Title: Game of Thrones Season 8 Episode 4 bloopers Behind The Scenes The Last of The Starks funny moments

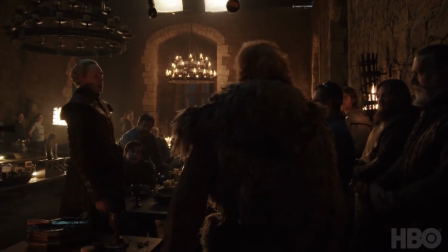action. We face those icy fucks.
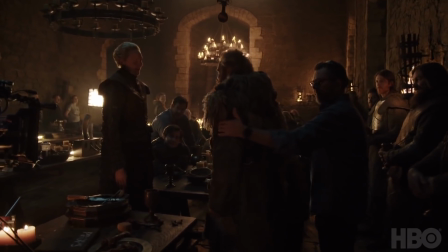Looked right into their blue eyes.
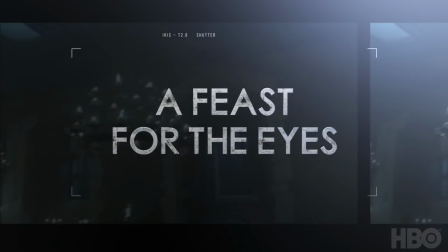The feast was a wonderful sequence. It was 17 pages long, in one room, and many different things going on. That was really fun, the feast scene being one of the first scenes we shot.
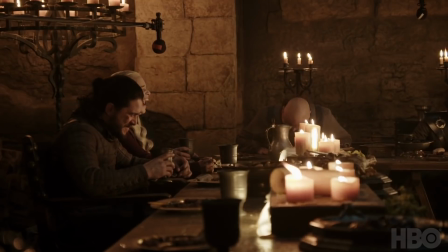We had a room full of cast,
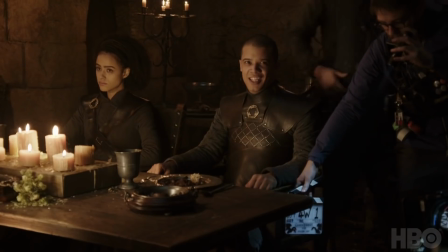and it was like coming back to school on the first few days when everyone's just so hyper to be back.
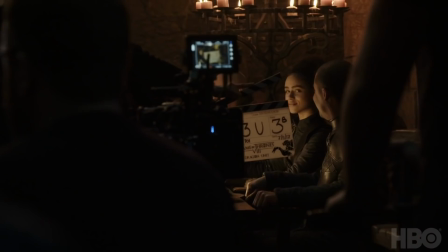We're like having fun, cracking jokes, like having a really good time. And yeah, it was good fun.
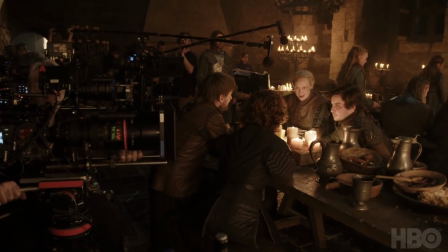You didn't know Denmark was a country until you met Nikolai.
For characters like me, it's great, you know. Get to relax for a little bit, you know, have a drink, hang out with my pals.
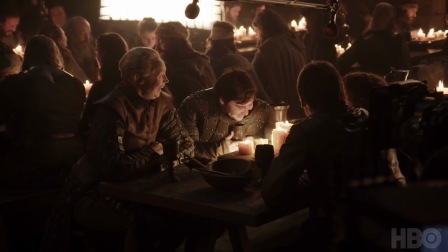And obviously after what happened in season 3, rumour has obviously got around that he's talented, so. Yeah, there's that. It's holiday time for Pod. Of course, it's horrible that so many people has died, but still, the show must go on. Life must go on. You have to celebrate it somehow.
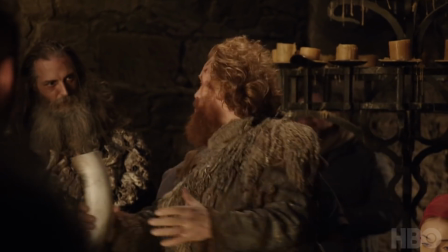So the only way is to get very drunk and to have a lot of fun.
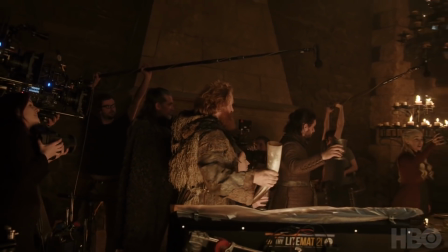To Arya Stark, the hero of Winterfell.
That feast scene in episode 4 that was a bitch. That was a bitch to plot out. It was a real bitch to shoot.
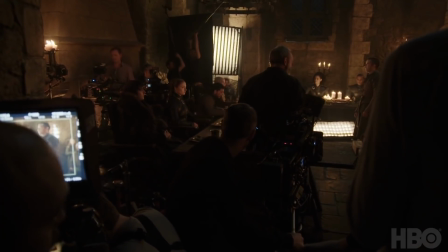And it's because so much of the scene, like a lot of, I think, the best scenes on Game of Thrones are about what's not being said.
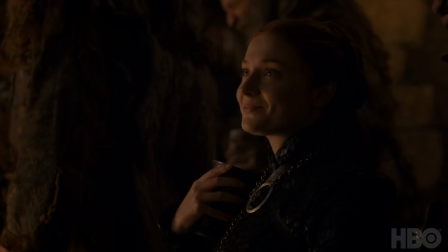If you turn off the sound on that scene,
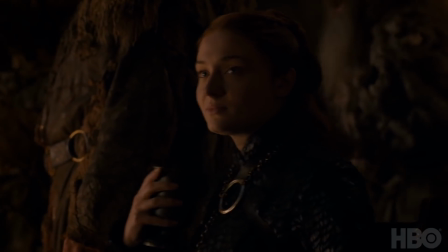the hope would be that you're really following all of the emotional arcs through the looks that all of the characters are giving to each other.
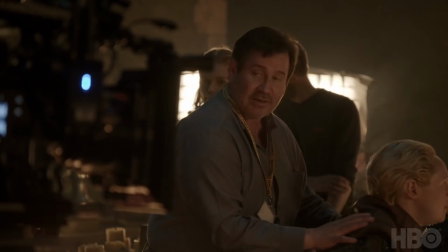That's very difficult to pull off, and it takes a director of precision like David Nutter. It takes actors of extraordinary intelligence and empathy and patience.
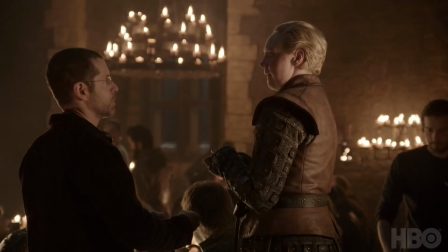And it takes writers like David and Dan who can really structure it. That was a fun sequence.
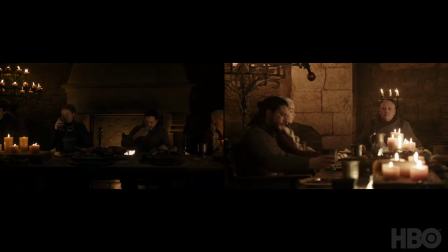We had to catch all these, you looking at him, looking at you, but you're not seeing me look at him, looking at you.
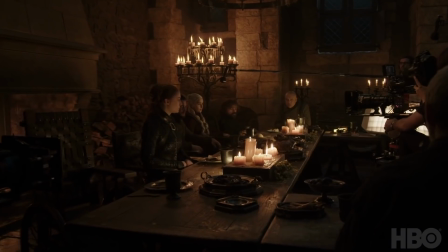And a lot of glances, and that happens at parties. I had to do this in a way that everything's connected, but also everything's not connected.
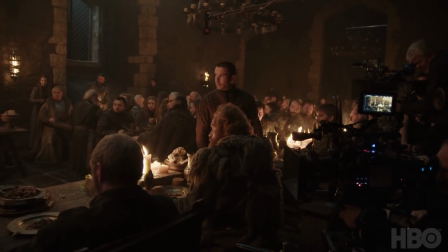So it's all about a question where you put people and how you set it up.
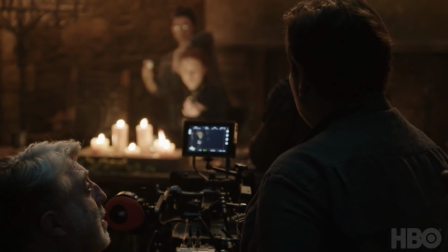So the plan which David came up with was you put them into groups and isolate them to a degree, which we can do with camera angles, so that once a certain group has shot out its piece,
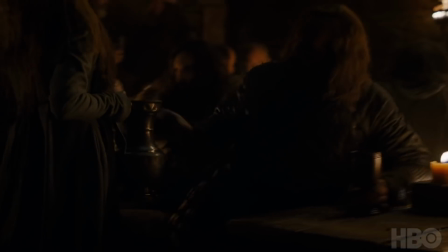we have them traveling up the hall which connects to the next group. So just clever choreography.
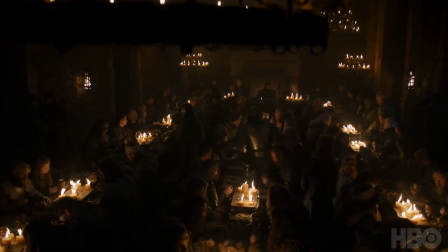As far as the lighting, it's always tough because you have all those people eating.
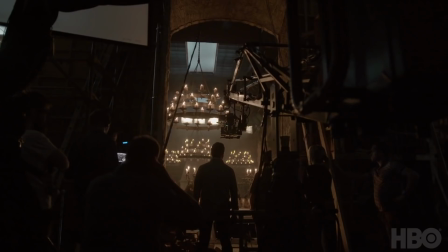You want to shot multiple camera because there's multiple people talking, and so you want to create something that is flexible.
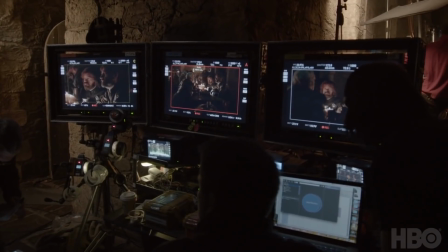So my trick was candles.
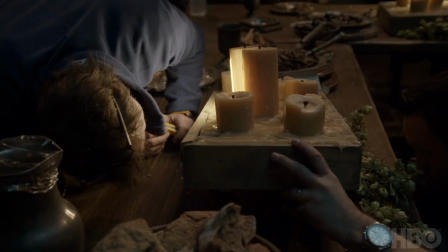What we did, we built some boxes under the candle, like some little riser, and inside I had little lights.
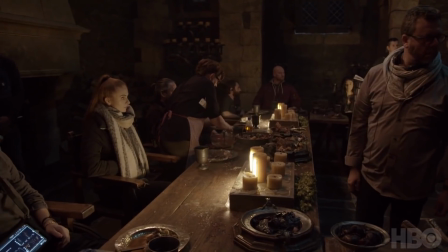So the light was coming from the glow inside the table and not just a general top light.
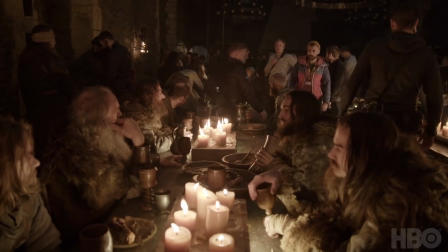Most of our drama scenes were action scenes, simply in terms of the number of bodies that we had on the ground. When you have that many moving parts, it's always going on, and you're always painting a picture behind the actors who are giving the dialogue or walking through the frame. If I was to try to find you and Dan somewhere in the episodes, would I be able to?
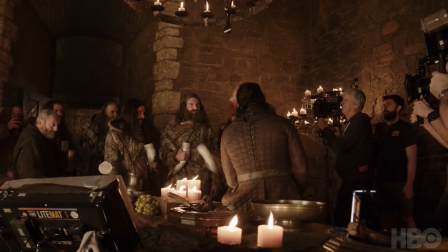I think maybe.
A madman or a king!
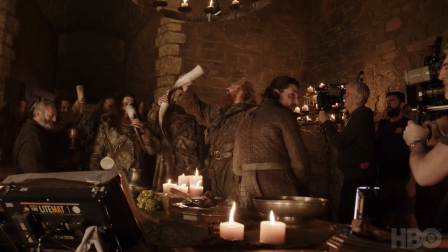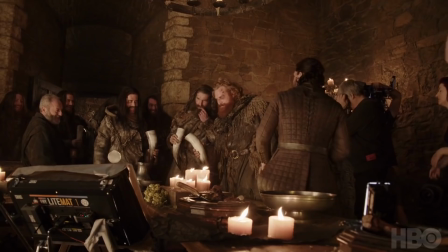Oh. Cut. Please take the juice out of this cup.
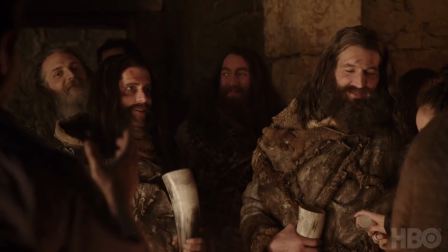Leave it in there, leave it in, it's good. We're there. Well hidden.
Well hidden? Yeah, giant beard.